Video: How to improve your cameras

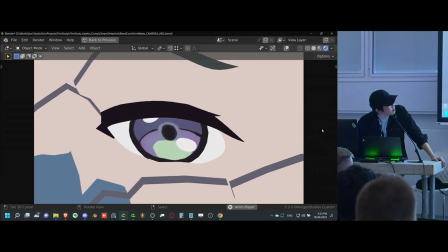(25:11)
So these first two shots are the same, but then we cut to this one.
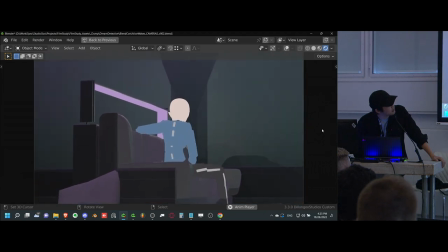(25:20)
Ooh.
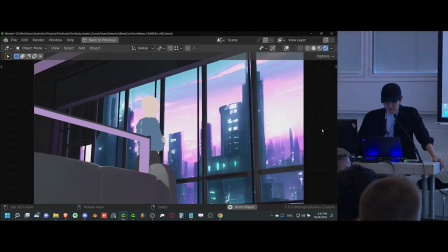(25:25)
It's feeling a bit more Halloween-y for sure.
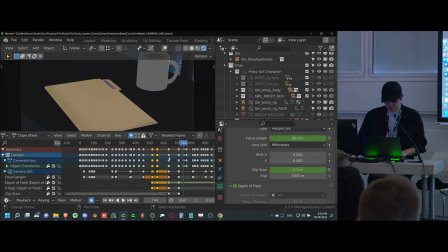(25:31)
The constantly zooming shots, actually, with the shots constantly being in motion, I think really adds to the urgency of the situation. So it feels like she has something that like is going to happen soon, even more soon than the other one.
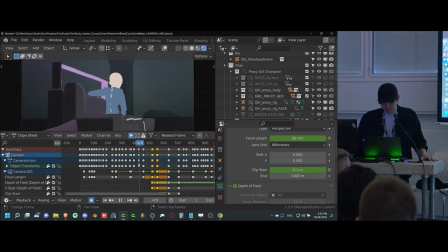(25:45)
And there's someone, you know, close by or something close by that's going to get her, and she has to solve the riddle before that happens. So I think this was a success. I don't know what do you guys think? Did it feel different?
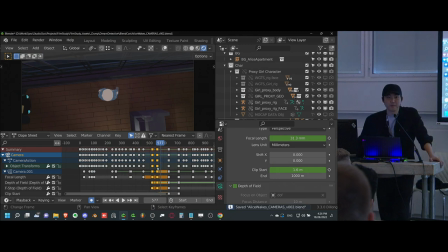(25:57)
Did it feel good? Yeah. Okay.
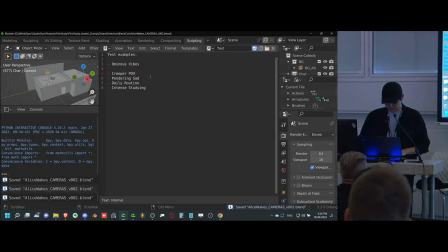(26:06)
Awesome. Cool. So we have a couple other ones. I'm thinking about exactly how much time we have because that was a little longer than just 10 minutes. But I'm kind of curious what you guys think. We have a couple here, but we also want to take a random challenge from the audience. So we'll do one more of these, and we'll do one more of your guys's.
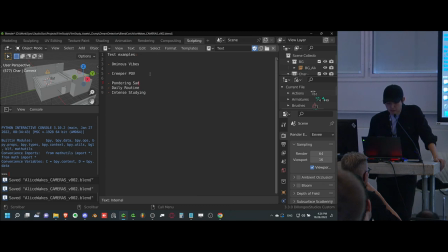(26:25)
So out of these three, which one do you guys want to see? Pondering sad, daily routine, or intense studying? What do you guys think? I hear sad. Daily routine? Daily routine. Okay, daily routine. All right, fair enough. We got quite a few of those. So we'll do daily routine.
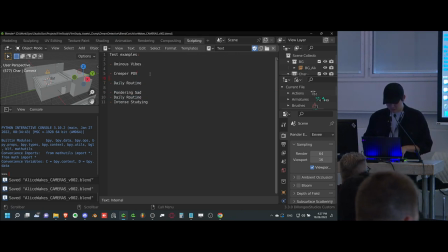(26:43)
That is pretty interesting because I think it feels a lot different than what she already has.
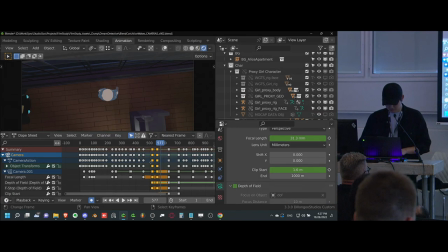(26:49)
So we'll see what we can do.
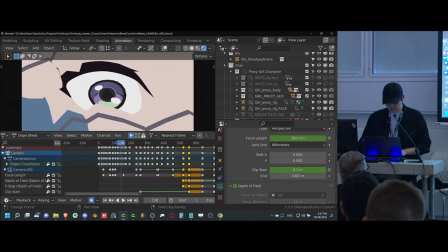(26:52)
At the beginning, I would say that because, again, I haven't animated the rest of her face, she's going to wake up every day like this, so that's fine.
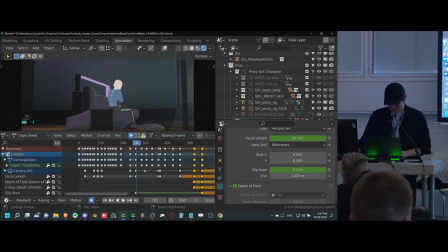(27:00)
And we've cracked the code. We're done. All right. No, the rest of it, I think we can definitely get this to feel a bit more neutral. So daily routines are great because the sort of exercise as a camera work exercise
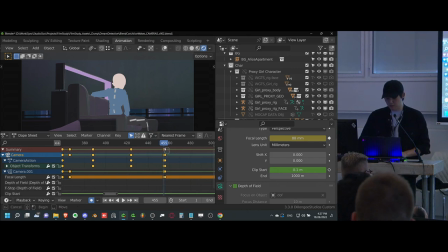(27:14)
specifically is about making it feel as non-threatening as possible. This is like the most sort of normal thing that could happen to this character. So everything you do with the camera work should feel exactly like that. You should feel like nothing's out of the ordinary. It's the exact opposite of what we have now.
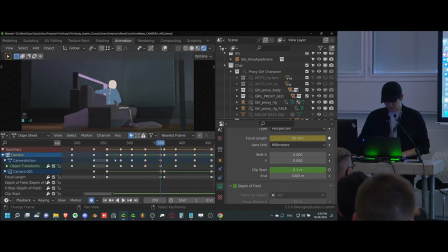(27:31)
So let's see what we can do with that. I believe this is all extraneous keys, so let's see what we can do here. I'll save a new version because that's a smart thing to do. All right, so the first thing that we do is this shot here. Now, this is a very neutral shot already in the original, if you guys remember.
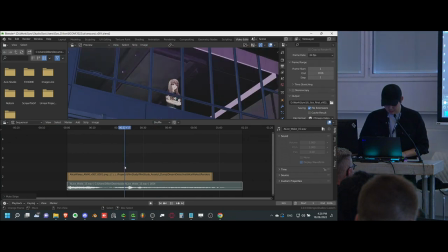(27:49)
It's just a shot of her back, but it's still not quite daily routine.
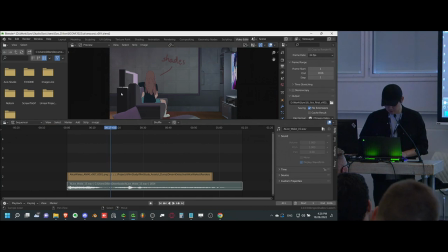(27:54)
Why is that? Do you guys happen to know why this shot doesn't feel like a daily routine shot?
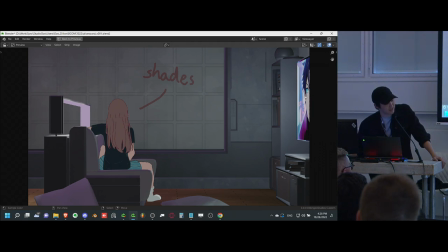(28:01)
Off-center is a good one. Yes, that is definitely true. From the back? Yes, I would say that's also true. Yeah, for sure. And all these things sort of imply a specific feeling
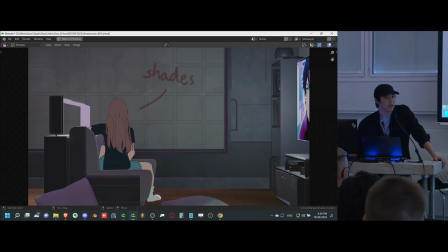(28:14)
of sort of like isolation and like something's a little weird today.
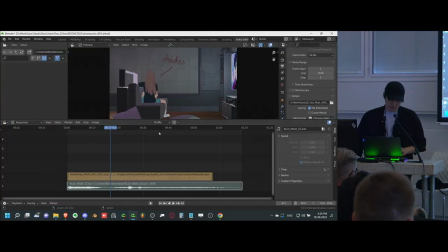(28:22)
And so when you have those two things put together, it doesn't feel like a daily routine anymore. So we can't use that shot.
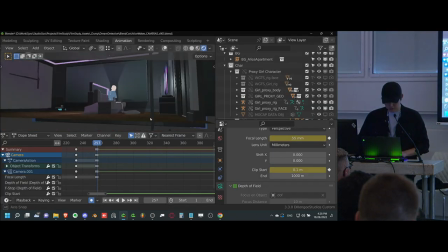(28:27)
But we do want a still shot. So how do we do this?
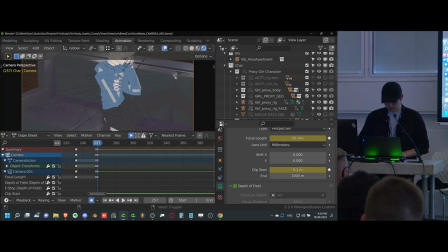(28:31)
I would say one of the things that I found works really well for daily routine shots is not showing the face. So if you're coming from the front and you don't show the face,
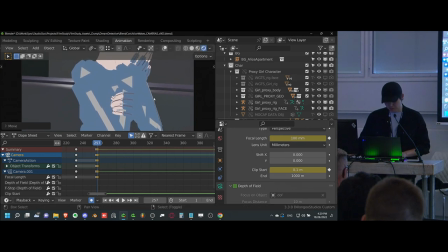(28:45)
you're sort of telling the audience it's not really important how they're reacting. It's not really that important in this particular instance. Now, of course, it's combined with a couple other aspects like high focal length to make it feel non-threatening and stuff like that. But what you ultimately want to do is just make this feel normal.
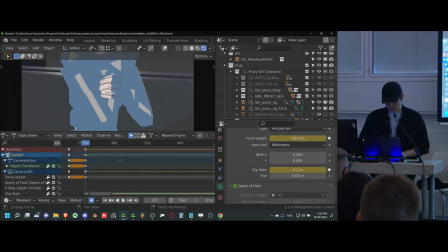(29:02)
So we're just going to focus on her arms here, and we're going to focus on them as they drop down. This will sort of make it feel like, oh yeah, just another day. Let's see if we can do that right there.
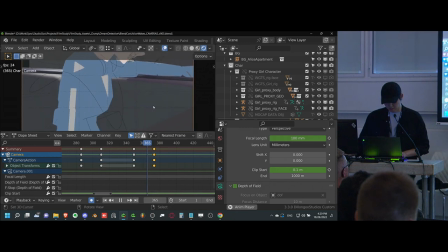(29:23)
And we're not even gonna look at that arm. Because it's so normal for it to fall down. So normal. Daily, every day. All right. That's pretty good. I think the centering could be a little different. Maybe we could put it here.
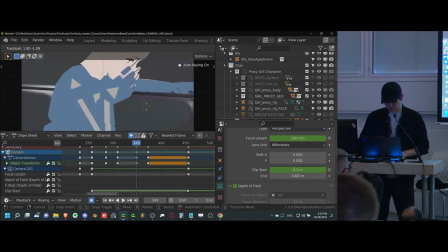(29:41)
I don't want to put too much pressure on or too much focus on the hand itself because it's a little like pain related. So we don't want to draw too much attention to that. So I'm kind of putting that off the side of the screen a bit.
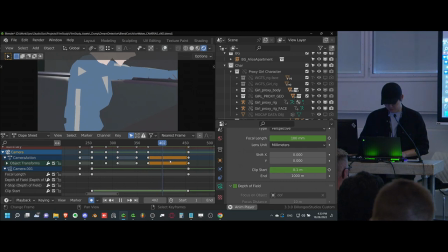(29:52)
But other than that, I would say that works pretty well. We also have, of course, the shades that are opening. So because she actually is supposed to have a little bit of dialogue here, I'm probably going to have her mouth just barely in view so that we can get that minimal information from her that she is
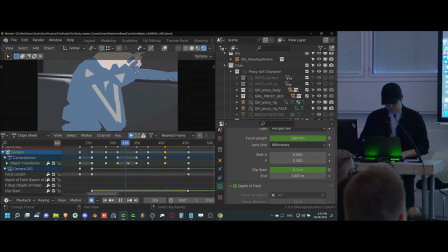(30:13)
saying the thing that she says every morning. Yes, every morning. I feel like I'm just like programming you guys to like this. Yes, and then she gets up and she jogs and it's great.
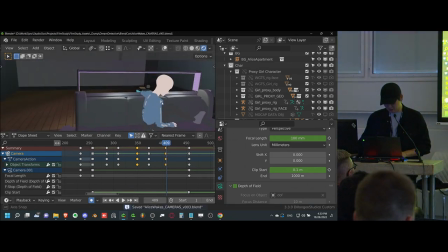(30:26)
But here we go. We're going to do a quick cut here so we actually see the shades opening up.
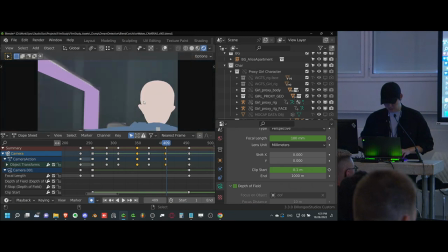(30:32)
The shades opening up, I think, could be from the back, and that would be fine. And in fact, I'm going to center it.
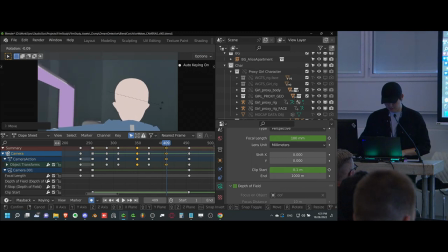(30:39)
Someone mentioned earlier that off-center is bad. Well, center is good. That's true.
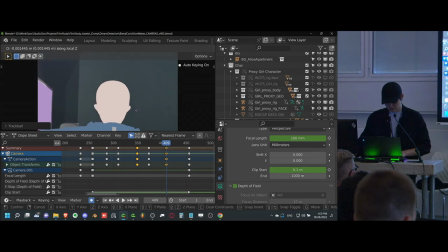(30:43)
So if we center this shot in particular, get it to be a little bit more even. Here we go. We can get something that feels pretty normal. That's a great shot right there. So we'll just do that
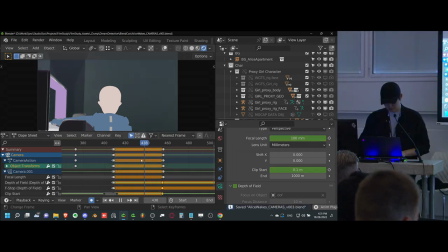(31:01)
and push it here. And what about zooming out a little bit? We could zoom out a little bit. Talking about the focal length here. It could work. I don't want her to be too small. That's the only thing. Because if we're too far away from her, she'll feel isolated.
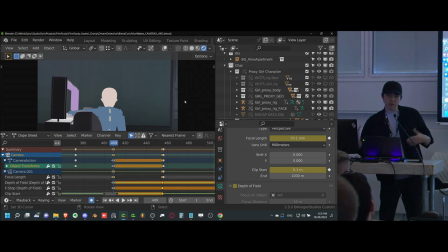(31:17)
She'll feel like she's not where she's supposed to be. We want her to feel very neutral, very middle of the screen, very sort of like middle distance as well. So I would probably, if we were to zoom out, we could come in a little bit, but that brings in sort of like, oh, she's a little too close to the camera, something important is gonna happen.
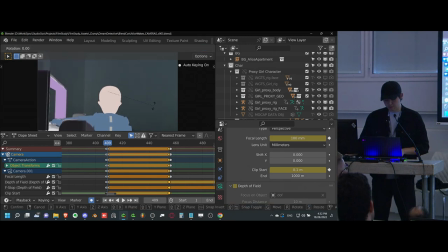(31:32)
So we don't want that either. I would probably keep it here, but maybe make the shades a bit more in view, so that way we can actually see them opening. So that might be a little bit better. So we can try that.
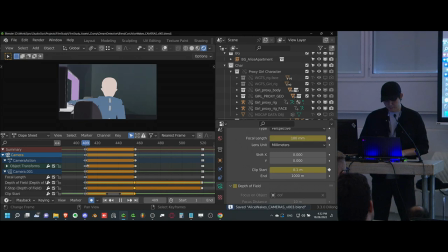(31:47)
Yeah, so that works pretty well. So that is the shades opening shot. The next shot is actually her walking with a close-up, which I actually think works pretty well for a daily routine. I actually mentioned this earlier, where this is a relatively neutral shot, and I think it still works for this.
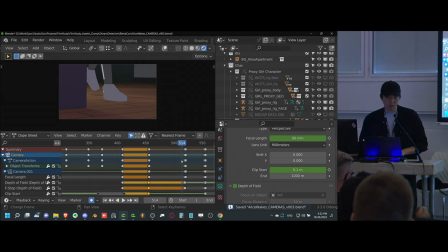(32:06)
So we're gonna keep that one.
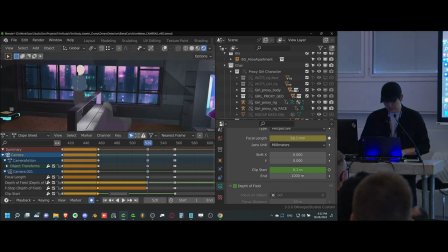(32:09)
This one is definitely not, so we could try something else here, but let's actually watch this back real quick before we get too into it.
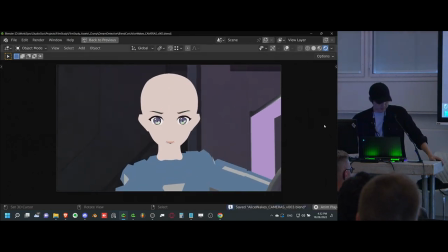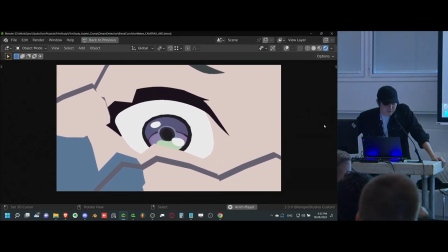(32:24) Ah, not again, every morning. Oh no, I should see an eye doctor.
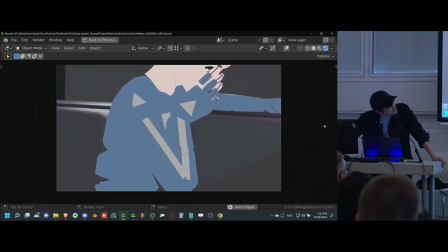(32:32) Yeah, do it tomorrow, yeah.
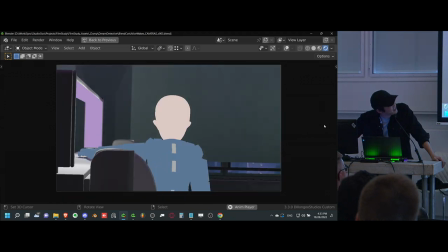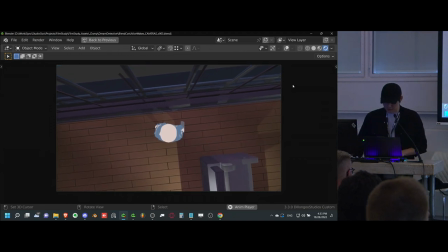(32:42)
So yeah, so far, now we're starting to get ominous again, but the shots at the beginning felt, I think, pretty neutral.
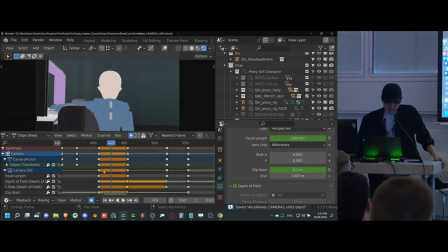(32:49)
Those were feeling like, yeah, she's just waking up, this happens sort of all the time.
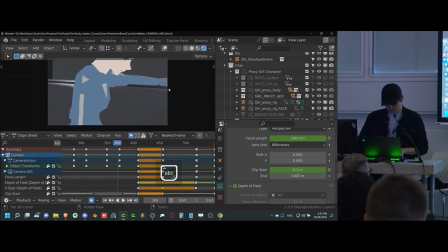(32:53)
I actually realized that I was using the wrong sort of top end of the camera here, so her eyes are visible. But other than that, I think that works pretty well. And we could probably move on to the next shot real quick. Give that a twirl. And then we'll be good to try the last one for today.
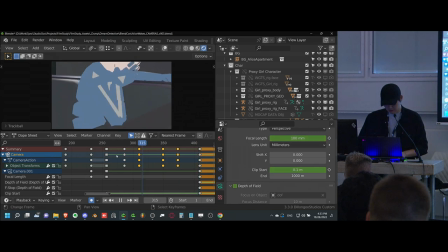(33:13)
So that
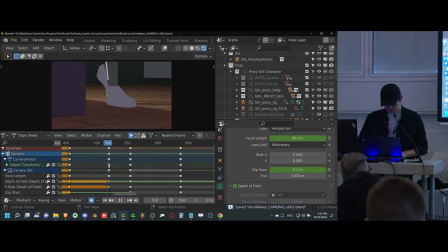(33:19)
looks great. So let's see, for this one in particular, she's walking towards the window.
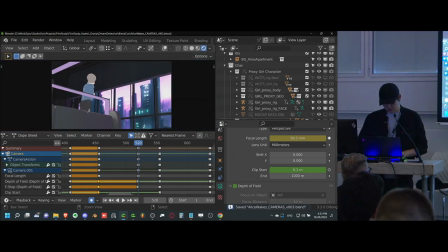(33:26)
Yes, she's walking towards the window. You know what's a great neutral neutral angle for walking towards the window?